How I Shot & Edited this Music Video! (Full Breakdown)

When you see all these videos that say the best workflow for music videos, it might work for them, it might not work for you. The best workflow is the one that works for you. Everyone is different, but over time, you'll watch more videos, look at other people's processes, and kind of amalgamate them all into your own process. But yeah, man, that's how I edit them. I'm not really going to sugarcoat it. It's really as simple as it looks.
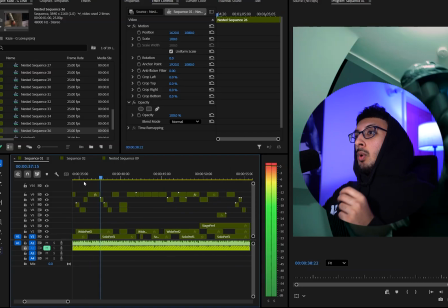As you can see, I layer all my clips and then I go through one by one, hiding each layer and finding what matches best. If I feel none of them match, that's when I know to add in B-roll. And now over time, I don't have a specific system for B-roll, but like you see in this one here,
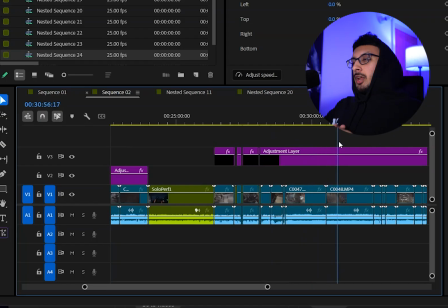I have my own sequence filled with all the B-roll, and then I can have a look through and see what I think will fit best in there. It's all about trial and error, but essentially, if you truly lock in, you can get it done in a few hours at max. And with B-roll, you tend to kind of build a system over time. The more you do it, the better you get. For example, when I first started, I didn't really know how to use B-roll as much as I do now. Don't get me wrong though, I'm not going to say my method is the best flipping ever. Like, I've still got a lot I need to improve on, but regardless, I can edit the music videos quick, but also I'm still improving regardless. You can never stop improving. But yeah, man, that's the Premiere Pro side done. Let's move on to After Effects now. On this channel, 95% of the videos are After Effects tutorials. So let me walk you through some of the VFX clips I done on this video.
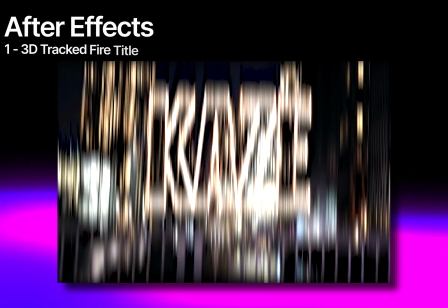So making this 3D tracked fire outline title card is actually pretty simple.
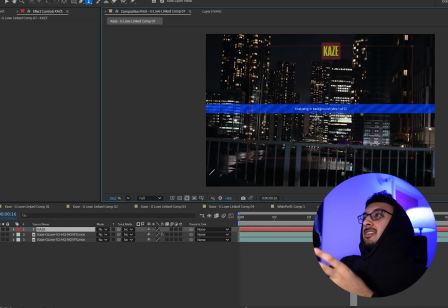All you really got to do is first off, make your text layer in your clip and also make sure to 3D track everything.
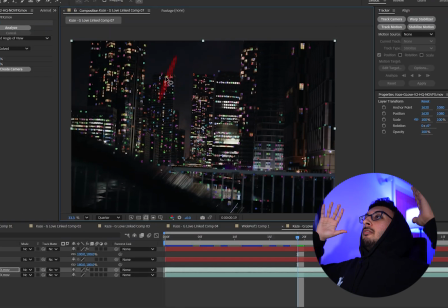Luckily, with it being a city background, the 3D track was perfect. Normally I have so much problems with 3D tracking. And sometimes the 3D tracker can make some wacko values. So if you just add in a text, make it 3D, it can start jumping about the place because the Z value is out of whack.
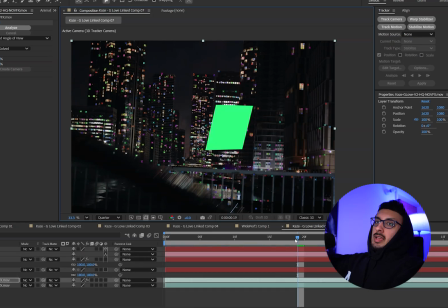And that's exactly why I make a solid, because wherever you place it, after you highlight all of it,
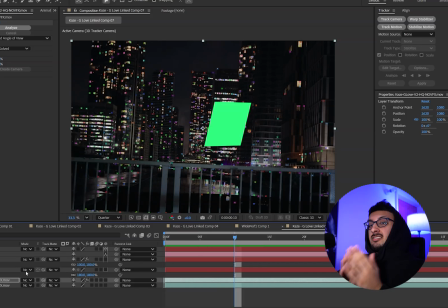select it and press create solid in camera, that's exactly where the Z value is going to be calculated to.
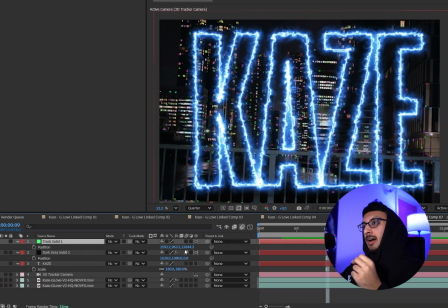So it'd be perfect to use that same value for your text layer as well.
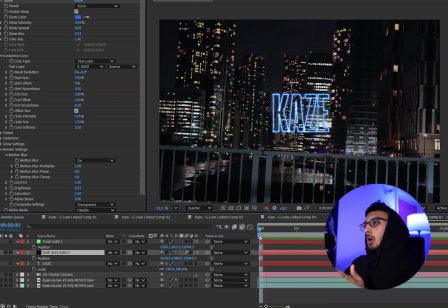So that's what I always do anyways. You can do the same for a note as well, I guess, but I always use solid because it's much easier for me to visualize and just double check everything looks proper.
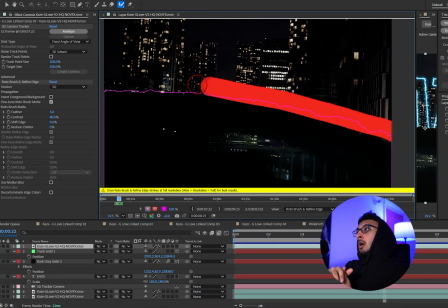But the next thing I did was roto brush out this car layer because it would look a bit weird if the car's passing and the text is over the top of the car when the text is all the way on the other side of the river.
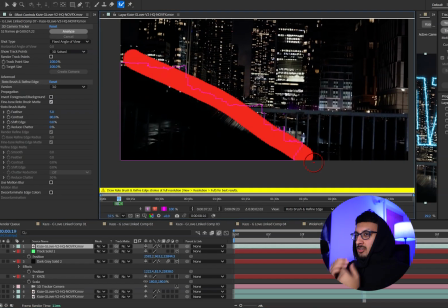That doesn't really make sense, does it? So to kind of add to the realism aspect a bit, just rotoscoped it out.
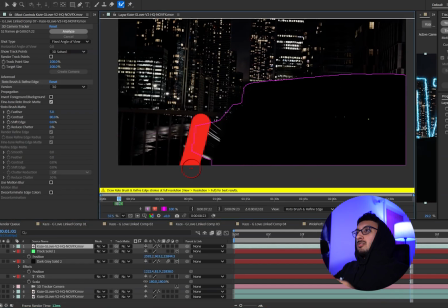Added a bit of feather as well to make it look a bit more realistic. Also made sure to reduce the chatter so it didn't jump around too much.
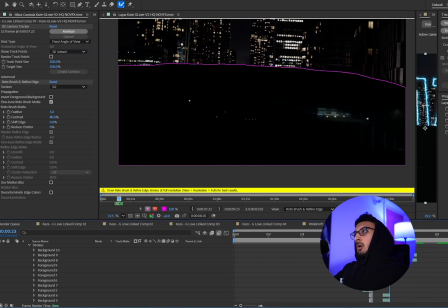And yeah, that was pretty much it. I can't really overcomplicate it. All I really did was add the text, 3D track it, and then also now onto the saber part.
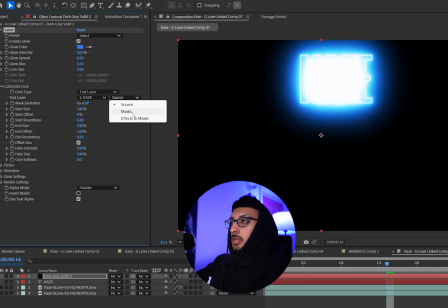Once you've added in saber, you can go with a bunch of different presets. Originally I did use electric, but then I ended up moving it to I think firestorm later on.
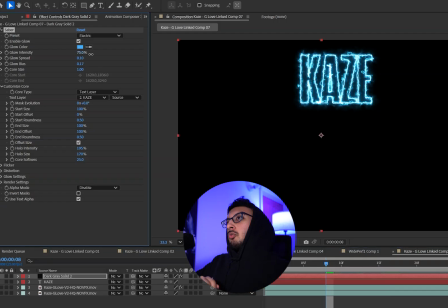But then you can adjust the glow, spread the intensity, whatever you feel.
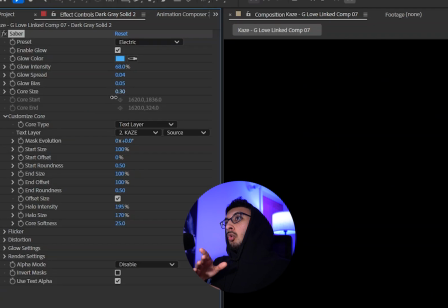But the main thing you need to do is go into the customize core, then go to the core type and select text layer.
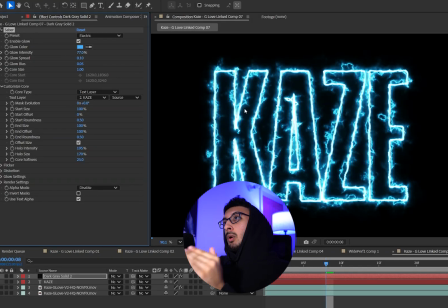Then from there, go to that text layer option and select your text.
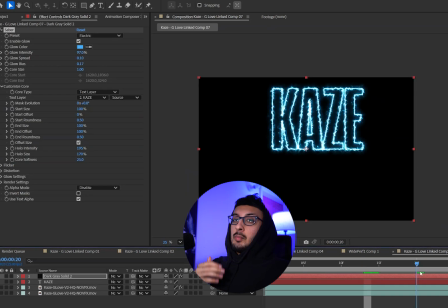In my case, I already have my text layer Kaze ready there, and it was the same with the other title that said G Love, which was the title of the song.
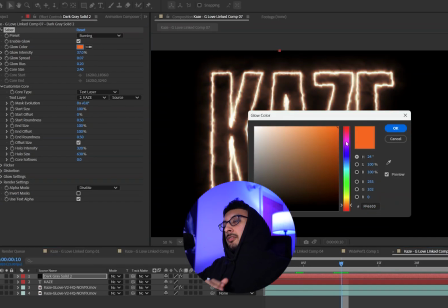It's the same process really. As long as you select the text layer on the customized core, you're ready to go.
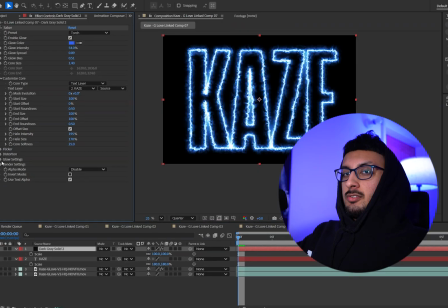Then the next thing you need to do is make sure you go to render settings, go down to the composite settings and change it from black to transparent so you can actually see the background. So by now you've created your solid, you've got your saber text, but it's not tracked at all. All you need to do is just make the saber layer 3D,
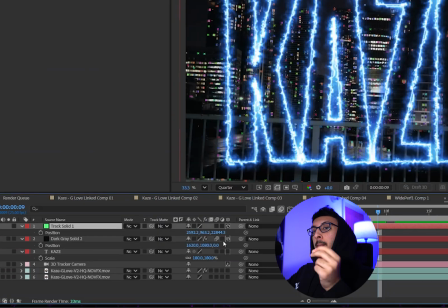then press P on the saber layer and the track solid layer and copy and paste the Z value from the track solid to your saber solid. And then you have a perfectly tracked saber text title. Pretty sick. I'm not going to go on about all the different types of presets you can go for. That you can choose yourself. But for me, I went through a bunch of different ones from torch to firestorm to electric. I don't know, man. Use whatever you feel's best.